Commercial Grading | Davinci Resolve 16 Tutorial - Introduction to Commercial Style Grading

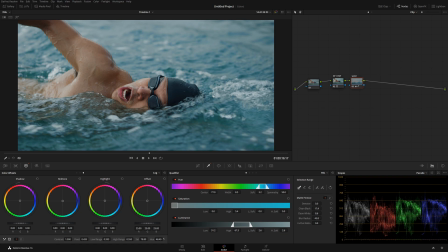254s
So I kinda wanna do a little bit sort of teal. Let's check it out before and after. Before we had a little bit green, now it's a little bit teal. I think it looks a little bit more pleasant to our eyes like that. However, it's absolutely your decision. You can make it blue, you can make it green.
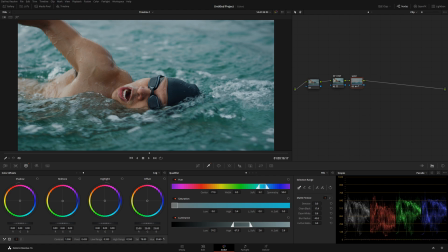273s
It's completely up to you. There, in this case, green and blue working very well together. So there is no right or wrong in this case. Okay. So here we have it. What happens now? I'm going to do another node.
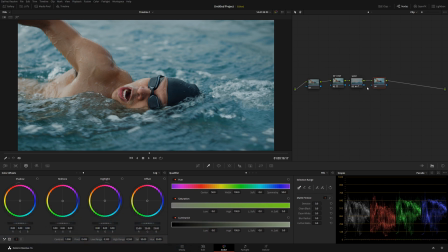290s
And now, just to save my time on selecting things, I'm going to connect this little blue to arrow.
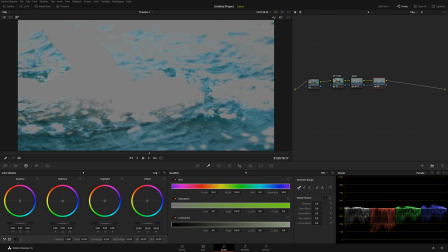296s
And if we're going to go back, we have exactly the same selection. So what we can do now is to go in the key and we can reverse it.
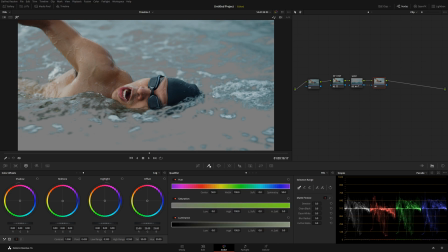305s
Okay. So it's a very cool trick that you can do. That way you can save a little bit of time.
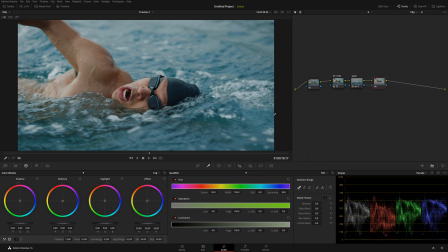312s
That way you don't have to pick things again and, you know, whatever the client sitting in the back, whatnot. So it's a really cool technique to use. Anyways, so now we're basically working on the skin.
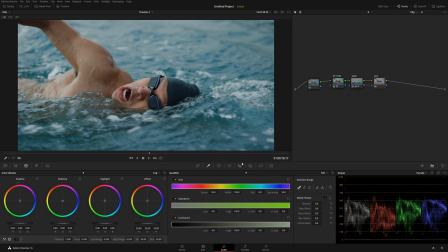327s
Okay. So with the skin, what am I going to do? Well, the first thing I want to do, I want to give it a little bit of pop. So I'm going to do a little bit of contrast. Okay. And with the pivot, I'm going to go a little bit down because I don't want to go too much.
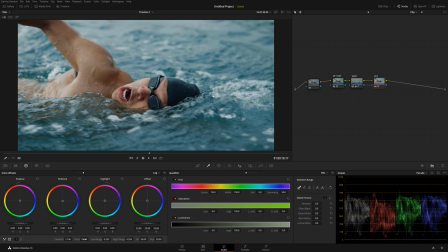343s
I don't want it to look too crazy. Okay. So just like that is okay. And what we can do now, if we want, we can introduce a little bit more contrast, or we can actually minimize the contrast.
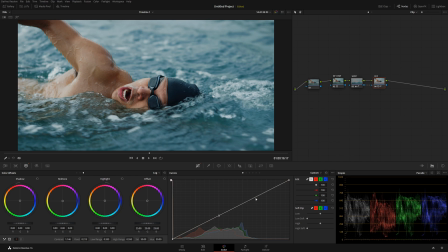359s
So let me do a point here. And by the way, there's multiple ways of doing this. And I'm going to do a point here. And basically by dragging this down, we can control how much contrast we want.
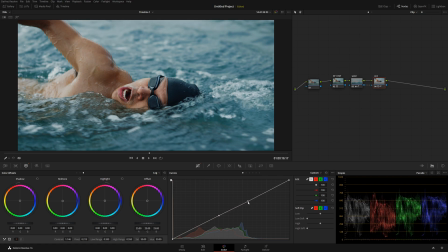373s
If we want to introduce, we'll go up. If we want to minimize, we'll go down. So let's see, I kind of want to do a little bit, something like this. I think looks cool. Let's check it out before and after.
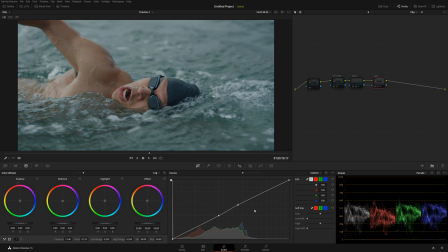390s
So now we start getting a very overall nice image.
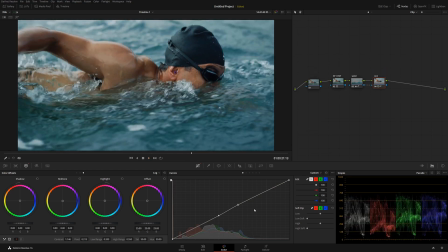396s
Look at that. It looks like a high-end commercial now. Let's go again, before and after.
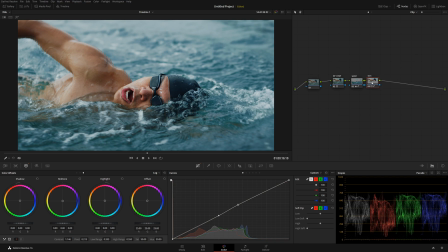402s
Okay, so that's pretty cool. Another thing what we can do, and it's relatively very simple trick, but in the shots like that, it works very, very well. So let's go into
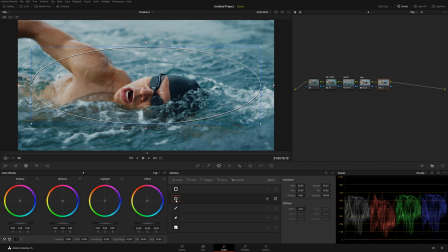417s
window and select a little circular little window over here like this. Okay, let's inverse this and introduce a little bit of vignetting. That way our eyes naturally kind of go to a swimmer.
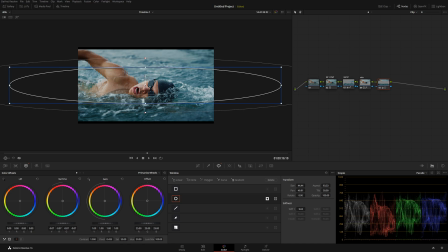436s
Now I wanted to do a little bit aggressive in this case, so something like that, and nice vignette, that way nobody can tell.
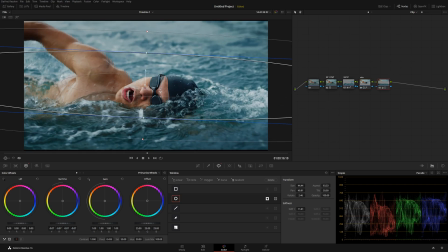445s
So let's see really quick before and after, and as we can see, we start getting that very high-end looking commercial. It's very simple relatively. I mean, we're only doing like very basic steps.
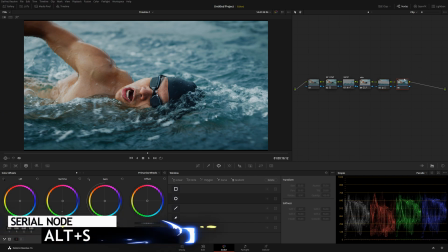461s
So what I'm gonna do now is we're gonna do a very interesting technique. We're gonna call this one bleach bypass. Okay, and with this one, I'm going to go over here into RGB mixer.
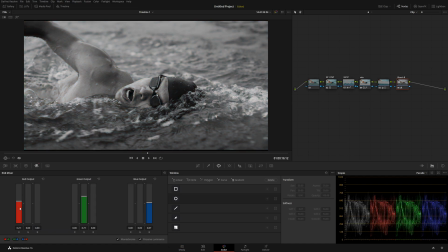477s
I'm going to select monochrome. And in monochrome, I'm going to adjust my settings. That way, primarily, his skin looks nice. Okay, it's very simple. I'm not going to go in this tutorial about the science behind RGB channels.
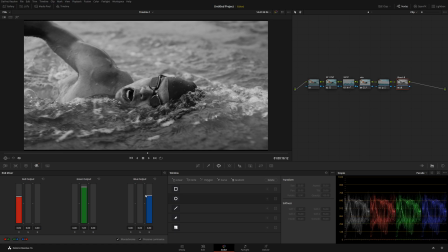494s
I've covered that in my previous videos, but I'm just going to dial it by the eye.